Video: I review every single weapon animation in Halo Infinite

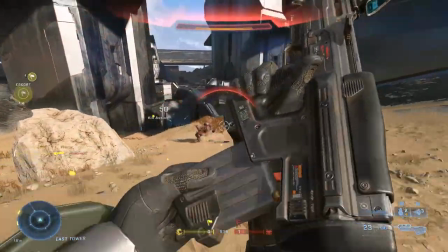0:00 It's a new Halo. That means there's a ton of new weapons that come bundled with their own beautiful set of animations.
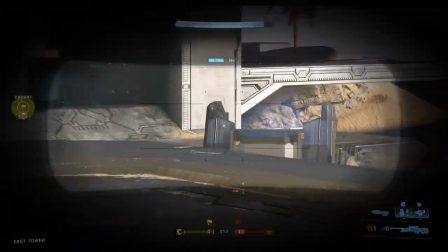0:05 Why don't we review every weapon animation available to us for no other reason than fun?
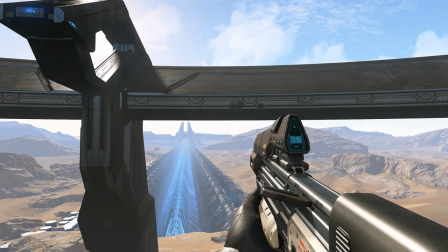0:11 Yeah, I think we can do that. Let's start with the assault rifle. Ever since Halo 3, the assault rifle reload has been broken up into three main parts. Mag out, mag in, bolt charged. With a non-empty reload being mag out, mag in, mag slapped.
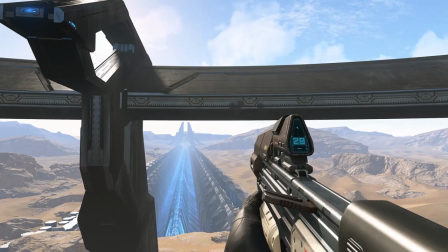0:26 Halo Infinite is no different. What is cool though is the way that the Spartan will actually use their thumb to hit the mag release in this very exaggerated way.
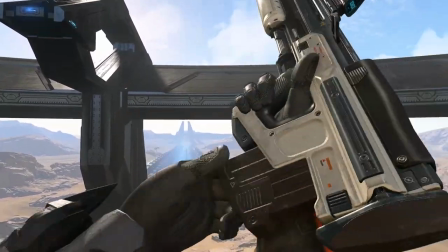0:34 As smooth as the animation for the reload is, I think it's maybe a tad bit frictionless?
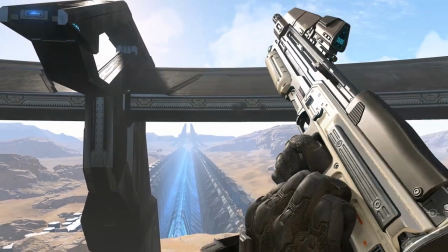0:39 There isn't a lot of resistance behind the insertion of the new mag or the charging of the weapon.
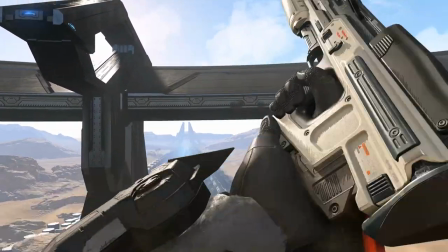0:44 It makes the reload come off as a tad toothless. That's an issue that's corrected by the non-empty reload, which is a lot more snappiness and friction behind it.
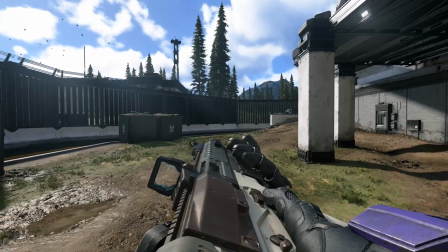0:54 Now, speaking of snappiness, next up is the commando. Simply put, the animations of this thing are the bee's knees.
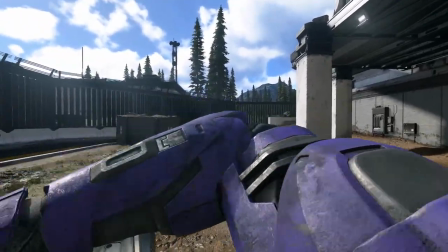1:02 Every subtle hand movement, tilt of the gun, and shift of weight feels deliberate, masterful, and confident.
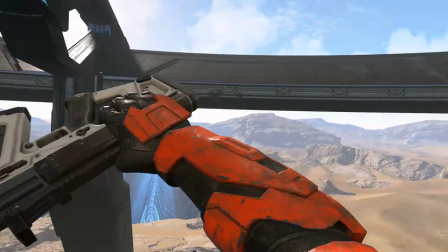1:08 In fact, if I could describe the animations in one word, they feel confident.
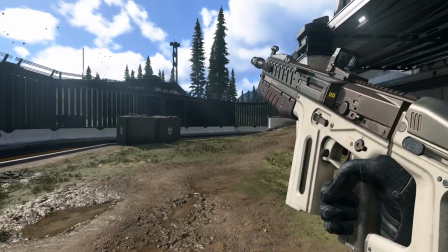1:13 Look at the way the Spartan shakes the entire magazine out of the gun in one quick motion.
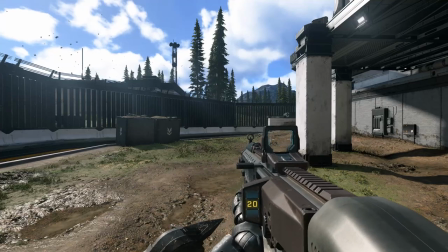1:18 It's a weapon I initially disliked due to it being quite a bit different. It's not a bullpup human rifle, which is kind of a staple of the series.
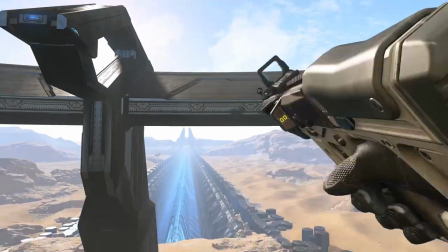1:25 But after using it, and feeling the rattly weight, and seeing the sexy reload animation, my heart was won over.
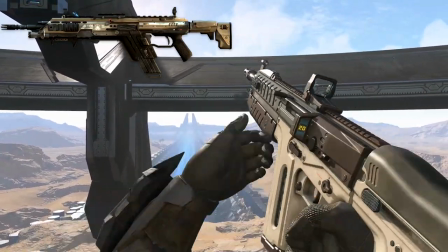1:31 Yes, Commando, you may look more like a Titanfall gun than you do a Halo gun, but I won't complain when you have animations as beautiful and smooth as these.
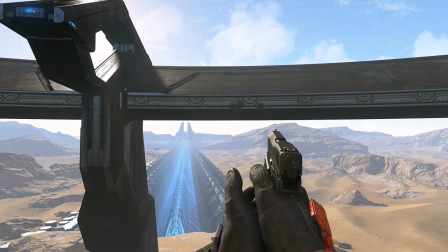1:41 It's funny that I mention hearts being won over, since the next weapon on this list is the sidekick. The sidekick has animations that absolutely live up to its name. Everything from pulling it out, to firing it, to reloading and meleeing.
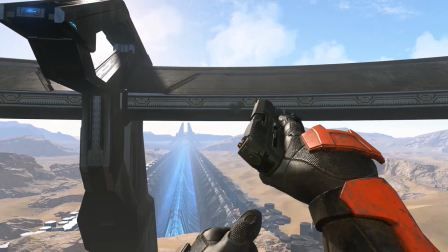1:54 It's an ultimate backup weapon. Each animation for it has this sense of urgency and trained execution.
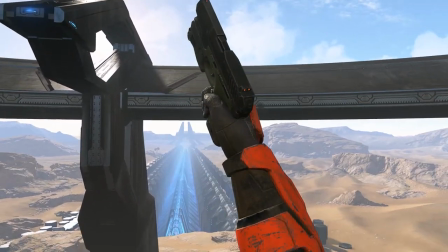2:00 You get the sense that the Spartan has been trained well on how to whip this thing out at a moment's notice, being able to expertly slap a new clip in with exact precision.
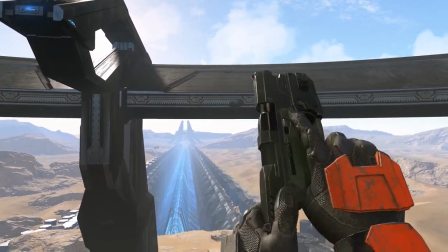2:09 I love using the sidekick, if nothing more than for how tactical and expertly trained all of the animations make me feel.
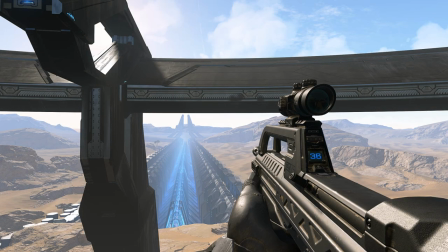2:16 This thing feels good to use. Next up is the battle rifle. This is one that I feel a bit iffy on. I'm not sure if parts of the animations are unfinished or if they're not being interpolated correctly at higher than 60 frame rates,
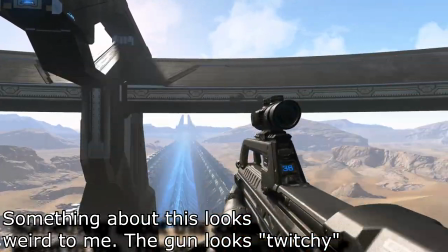2:30 but it feels a bit jerky, especially when the gun is falling or reacting to gravity in an animation,
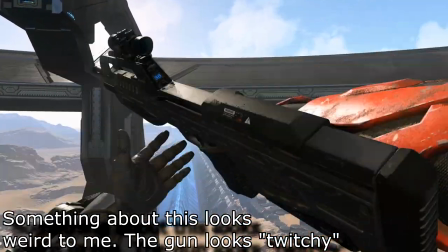2:36 such as tossing it around or letting it fall back into the firing position after charging the handle.
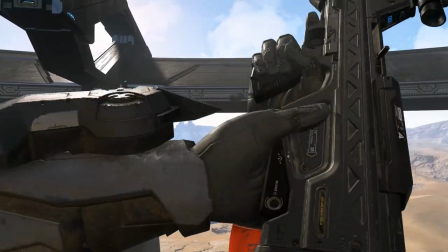2:41 Most reload animations are quite easy to read, but for some reason the battle rifle just looks off in a way that I can't quite describe.
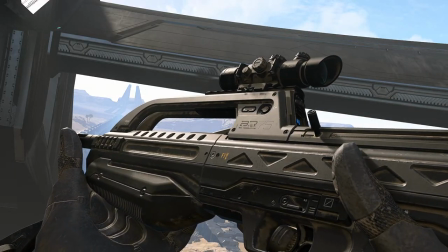2:48 My theory is that maybe all of the animations for this weapon were initially a lot slower,
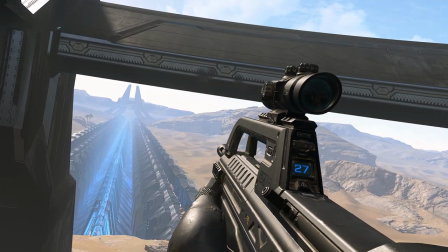2:53 but for the sake of balancing they were all sped up and it just looks awkwardly paced.
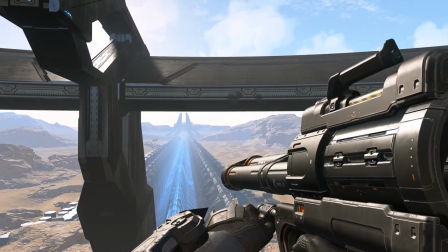2:59 Now, the rocket launcher is a weapon that I think is quite nice.
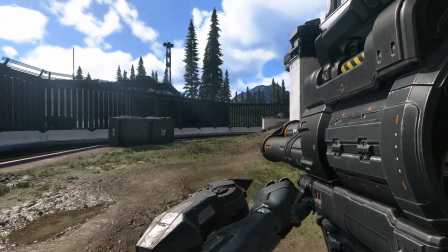3:02 Seeing as this is a heavy shoulder-mounted monster, there is a serious weight when it lands on the shoulder, with a very quick and impactful shudder from the camera.
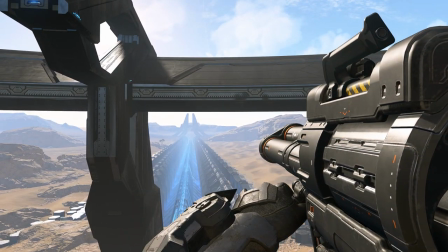3:11 Instantly, the weapon feels heavy when picking it up. The act of firing it also conveys a proper sense of weight and power.
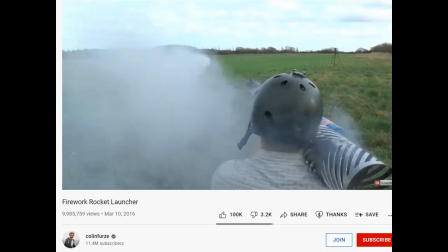3:18 I do wish that there was a little bit less gun flash and maybe a bit more smoke left behind from the ignited rocket leaving the barrel,
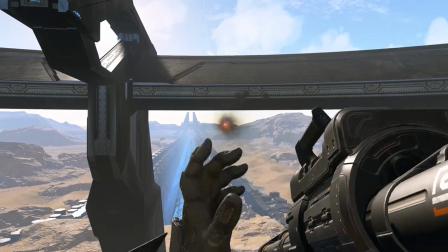3:25 but when reloading this thing, the Spartan is able to eject the empty tubes with a single hand,
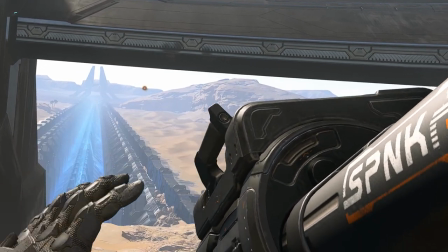3:30 replace them, and then slam that launcher closed before repositioning it on their shoulders with another satisfying camera shake.
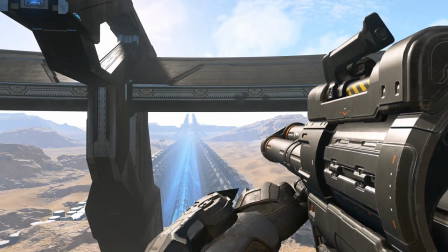3:37 I love the weight and presentation of this rocket launcher.
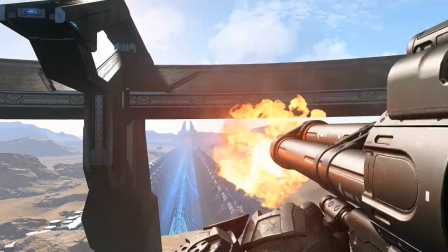3:41 It feels good to use, with my only gripes being the lack of smoke left behind after firing the rocket,
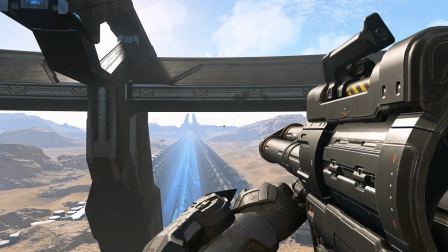3:47 and the loud firing sound that's ironically louder than the actual detonation of the rocket.
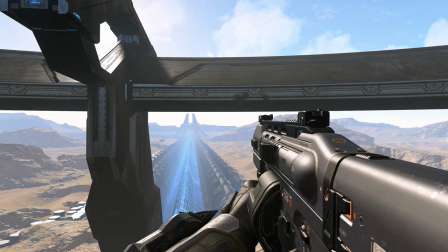3:53 Let's move on to the classic shotgun's little brother, the bulldog.
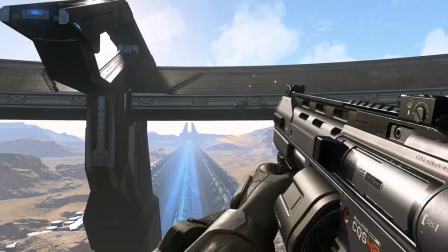3:57 The bulldog's firing animations are quite fast, with the Spartan making use of the grip on the front of the weapon to not just pump it,
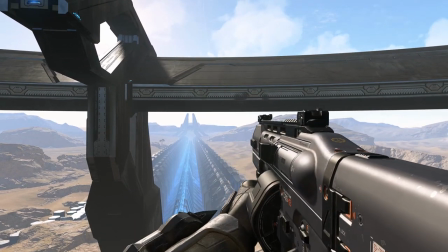4:03 but bring the bulldog under control after each violent kick.
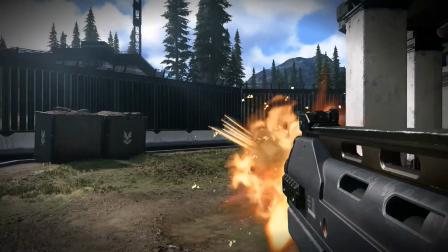4:07 Firing multiple shots in quick succession make it feel like a weapon that the Spartan is just barely keeping under control.
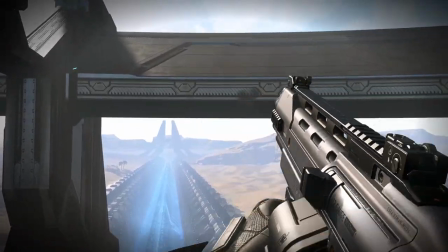4:14 Despite the rather loud and aggressive firing animations, the reload is rather quiet and understated.
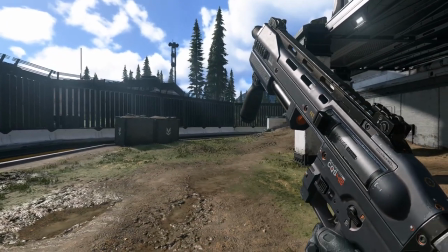4:20 The Spartan wiggles the little round drum out of the weapon and then just inserts a new one without much fuss or argument from the weapon.
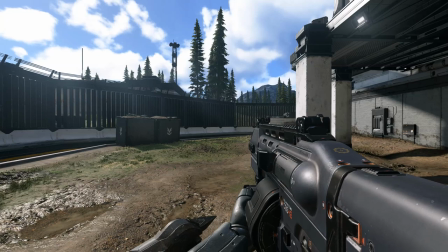4:26 The Spartan then gives the gun a quick little pump before letting loose with another hail of shells.
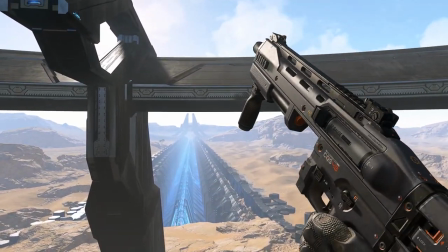4:31 For such an aggressive firing animation, the rather Another low-key reload is interesting.
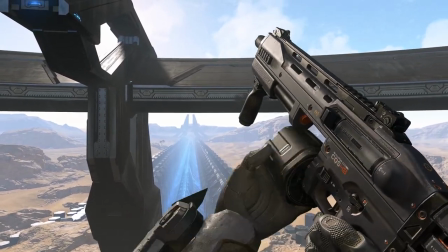4:35 It's almost like this brief moment of quiet for the weapon before the snarling and barking of the gunshots continue, fitting animations for the name.
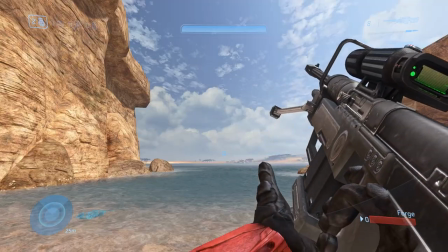4:44 Next up is the sniper rifle. Ever since Halo 2, the sniper rifle's reload is a rather fun part of its identity.
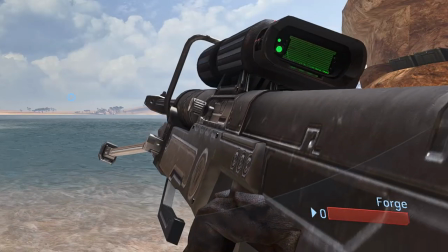4:50 The way the weapon droops when the magazine leaves the gun,
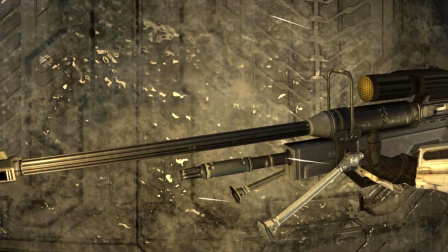4:53 conveying the length and awkwardness of holding a sniper rifle with one hand before the gun snaps upwards with the force of the new magazine being inserted.
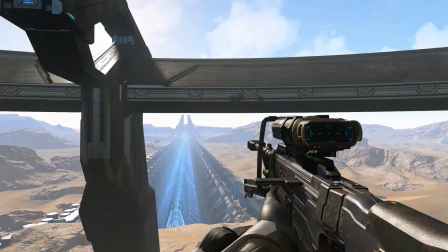5:01 I was quite excited to see Infinite's new take, and I found the Infinite one to be a little bit interesting.
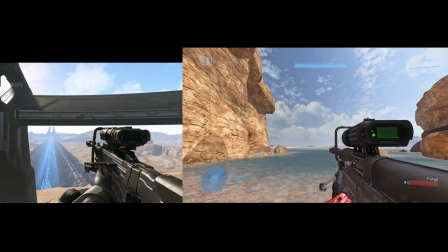5:07 It's much stiffer and a bit less exaggerated than past animations, and I'm not sure if I like it as much because of this.
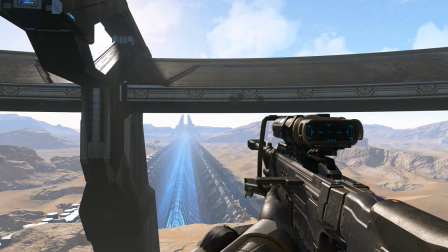5:14 It's got just a little less character and style behind it, and when combined with the lack of smoke after each fire, it leads to this sniper feeling a bit sterile. Of course, the Spartan should be able to hold the barrel relatively steady while they're reloading it, but exaggeration can convey character and personality.
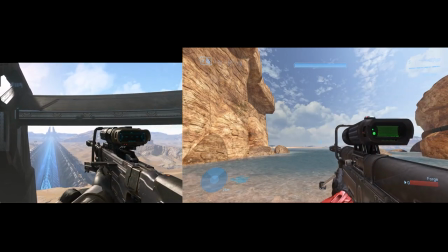5:31 The new reload lacks a bit of character that helped make the old one so fun to reload.
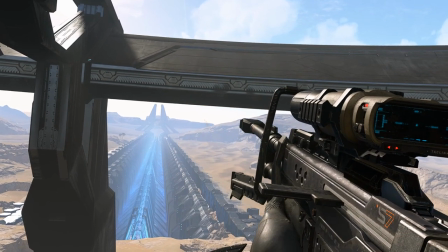5:37 The firing animations for it, however, are a ton of fun. The way the camera shudders under each boom, the way a ripple moves across the weapon and up the Spartan's arms.
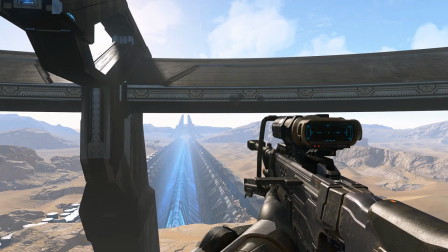5:45 It's a good feeling sniper, it's just in need of a bit more exaggeration and some smoke after each gunshot. C'mon Halo, you used to have that smoke there, where'd it go? And finally for the humans, the ONSC Hydra.
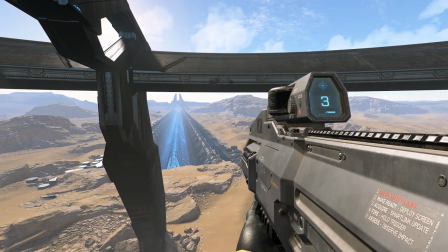5:59 The weapon has multiple firing modes that can be cycled between, conveyed by subtle changes to the front of the gun.
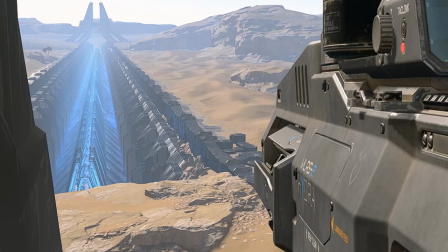6:05 Reloading the new Hydra is quite fun as well, as a feeding mechanism pops out of the gun,
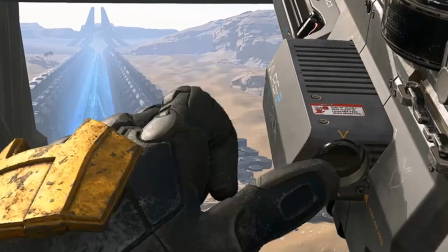6:09 accepts the new rocket, retreats back into the gun for a second, and then pops back out, ready for a new rocket.
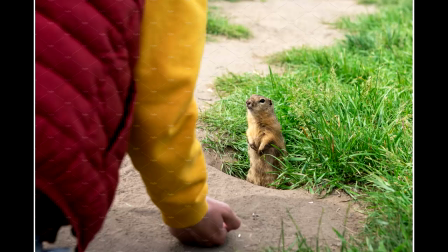6:15 Reloading this thing kind of feels like feeding a cute little pet gopher or something, the way it just pops out of its hull.
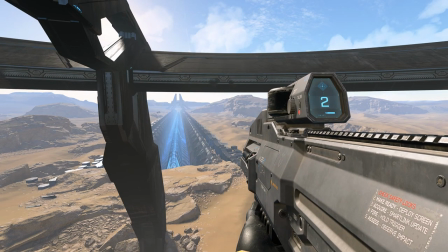6:21 With a much easier on the eyes design and a cute little personality-filled reload, this is a Hydra I won't mind using in the new Halo. With the UNSC weapons out of the way, it's time to move on to the banished. Let's start with the banished plasma pistol.
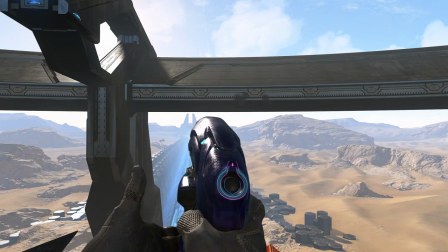6:35 What I quite like about the plasma pistol in this game is how just uncomfortable it looks to hold due to it being an alien weapon made for alien hands.
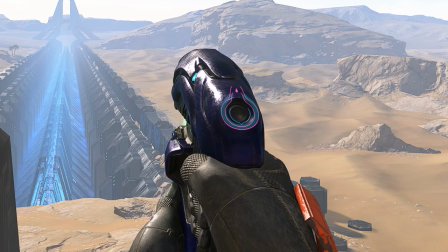6:43 The Spartan just kind of awkwardly rests their hand underneath the plasma pistol, not sure what to do with it.
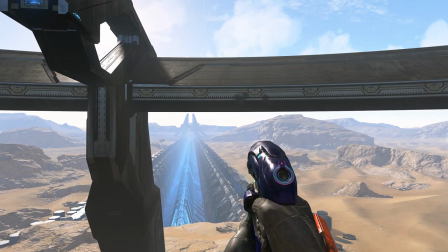6:48 And the act of venting it and handling it is very fiddly and requires a lot of random buttons being pressed,
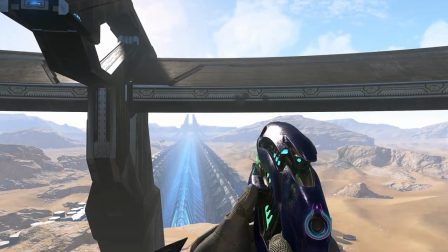6:53 and overall there's a lack of elegance in the way that your Spartan uses this thing, which is a nice stark contrast to the sidekick which was designed for human use.
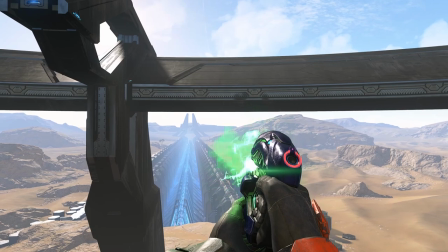7:03 Rather satisfying animations are then complemented by pretty solid sound design from this thing. Listen to it hum. Next up is the Needler.
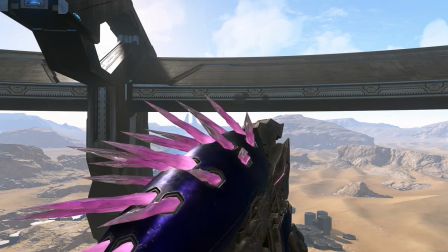7:13 Halo's Needlers are fun to use in general, and the Halo Infinite Needler is no different.
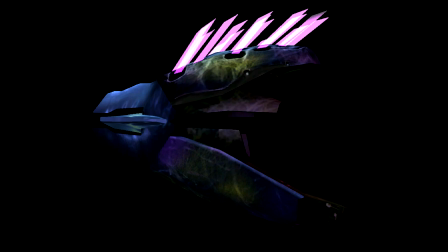7:18 One of the best running gags in the series is that nobody's quite sure how the character actually reloads this thing, and And this rendition of The Needler keeps that joke going.
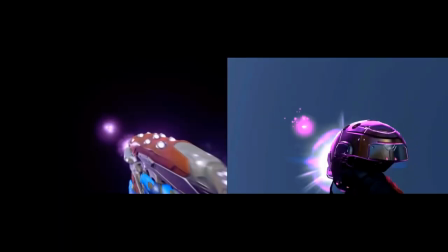7:26 It's a very weighty and heavy reload, and interestingly, it's not the classic flick that the series has used ever since its introduction in Halo 2.
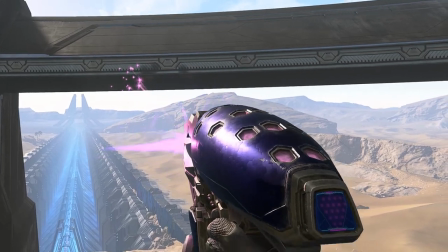7:35 Yeah, that flick is completely gone in this game.
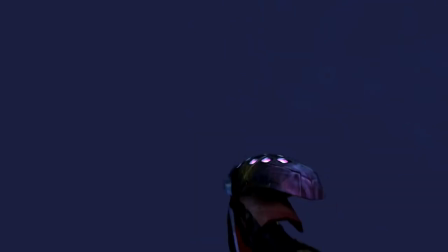7:38 The new animation, in fact, feels a bit more inspired by the original Combat Evolved animation, albeit with a bit more aggression.
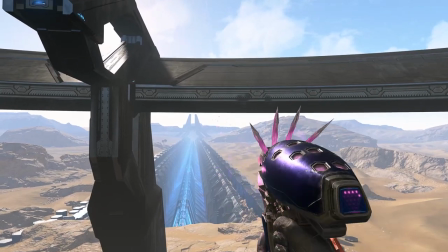7:44 It almost feels like a porcupine flaring up its quills. When doing a non-empty reload, you get a very fast and snappy reload animation.
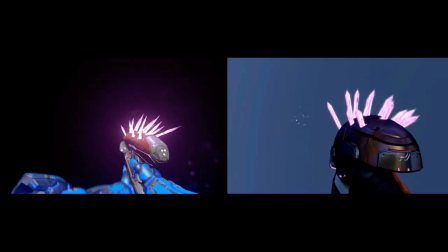7:52 And while not being the classic flick, it's still quite satisfying.
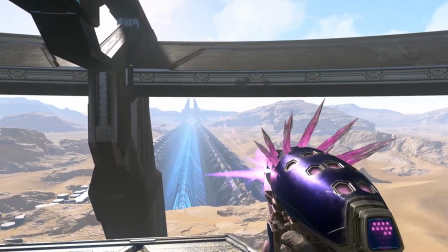7:56 And as if icing on the cake when meleeing the needler in this game, the player is greeted with a very familiar animation.
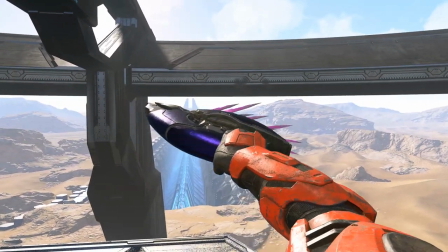8:03 Yes, 343 recreated the classic Halo Combat Evolved melee animation with the production value and talent of modern animators.